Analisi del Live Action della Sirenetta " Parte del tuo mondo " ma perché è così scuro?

Allora, dicevo, da quando è uscito praticamente il live action, non capivo perché tanti YouTuber, tanti streamer si fossero lamentati così tanto, della palette, ok? Non capivo onestamente il senso delle critiche mosse alla Sirenetta, legate al fatto che praticamente erano troppo scure le palette, ciao Angelo, era troppo scuro il film. Ora che praticamente è uscita la versione in HD di parte del tuo mondo, perché molti criticavano proprio questa parte legata al fatto che c'era poca roba nella scenografia. Era poco onirica, poco sognante, come appunto il cartone originale in realtà era. E niente, io lì per lì ho preso le recensioni per com'erano. Dico, vabbè, sì, loro giustamente hanno la loro visione, ma sarà esattamente così. Mi vado a riguardare parte del tuo mondo stamattina e noto determinate cose. Ossia, mentre vedevo la clip, che adesso andremo ad analizzare insieme, ho proprio realizzato che in realtà è volutamente, è ovvio, scura, ma ci sono dei motivi specifici e ce ne sono due in particolare. Uno legato all'atto pratico del live action, cioè quindi proprio a una questione d'esordi, regà, proprio se sta a parlare de Dindi, e invece un altro legato al fatto di voler essere molto scenografico, molto teatrale.
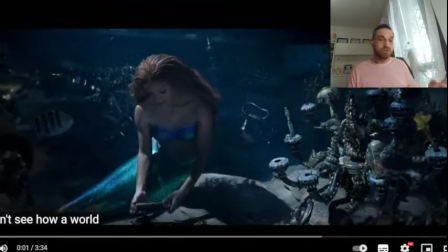[1:43]
Adesso lo andiamo a vedere. Allora, ovviamente non ci sarà l'audio perché appunto
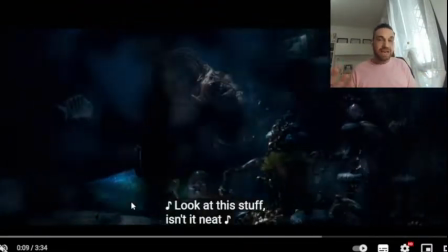[1:50]
tanto non me monetizzano, però meglio non rischiare strikes, già non so se si possa vedere.
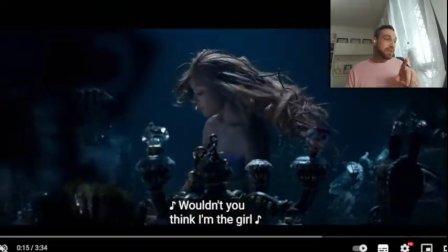[1:57]
Allora, in questa scena già iniziale è molto bello perché abbiamo questo movimento di camera che si muove attraverso diciamo gli oggetti, quindi stiamo in mezzo alle chincaglierie che Ariel ha nella caverna.
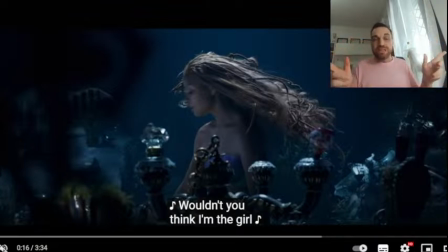[2:12]
E già da questo momento noi vediamo, o meglio, non vediamo granché bene quello che c'ha intorno.
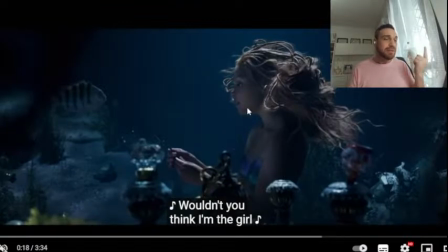[2:19]
Vedete come praticamente intorno ad Ariel non si veda praticamente niente lo sfondo è nero, ok? E sì, poi qui di sottofondo vediamo in primissimo piano colli di bottiglia,
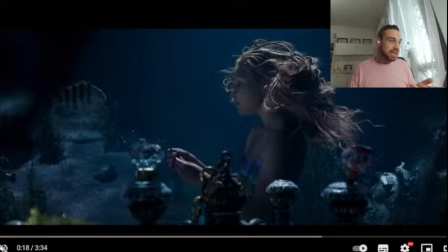[2:34]
quelli che sembrano colli di bottiglia, insomma, chincaglierie varie, e un po' di robina sullo sfondo. Ma perché questo? Cioè, già da qui ho detto, ok, è tutto molto scuro, ma perché?
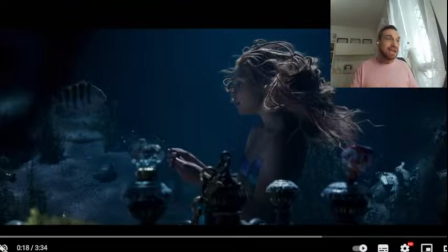[2:47]
Prima di tutto è una questione logica, cioè questa già sta sotto il mare e in più sta dentro una grotta sotto al mare. Certo che non si vede una ceppa, no? Cioè, voglio dire, ha perfettamente senso, anche se poi uno dice,
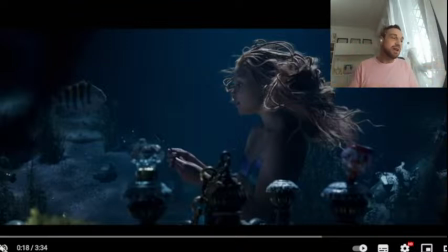[3:02]
vabbè, ma è un live action, fatelo più colorato, fatelo più magico. Sì, e adesso ci arriviamo, comunque.
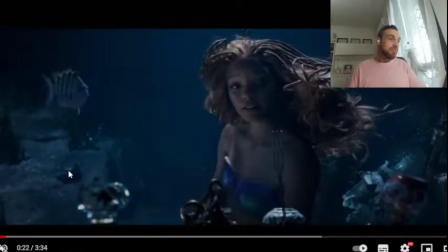[3:11]
Lei sta a cantare tutta bellina e appunto abbiamo questo taglio di luce che eccolo lì,
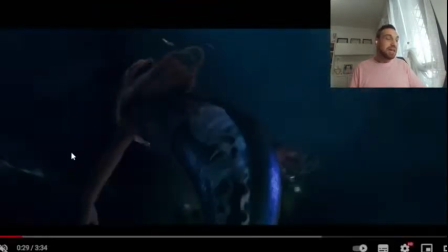[3:18]
ce la inquadra, bella, chiara, insomma, è leggibile e ci permette già di entrare nel mood del pezzo.
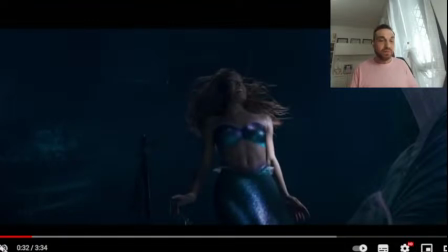[3:25]
Ed effettivamente è tutto molto scuro qui, cioè è tutto misterioso, è tutto strano e la caverna pare abbastanza spoglia, pare abbastanza vuota, che tu dici non c'è niente dentro sta caverna, ma quali meraviglie, ma quale roba. Ma c'è un perché.
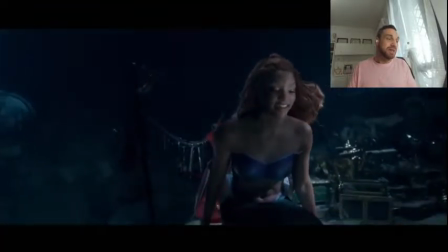[3:43]
Allora, intanto serve proprio per creare, secondo me, questa volontà di mistero.
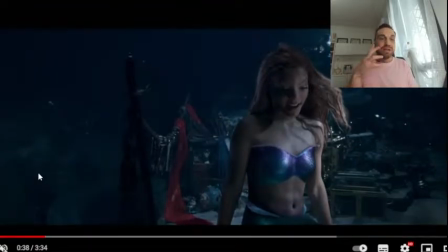[3:49]
Cioè, questo live action non è, ed è chiaro, che non è stato fatto con l'intento di essere colorato, gioioso o nello spirito originale del cartone. È ovviamente una rivisitazione del regista che ci ha voluto mettere del suo.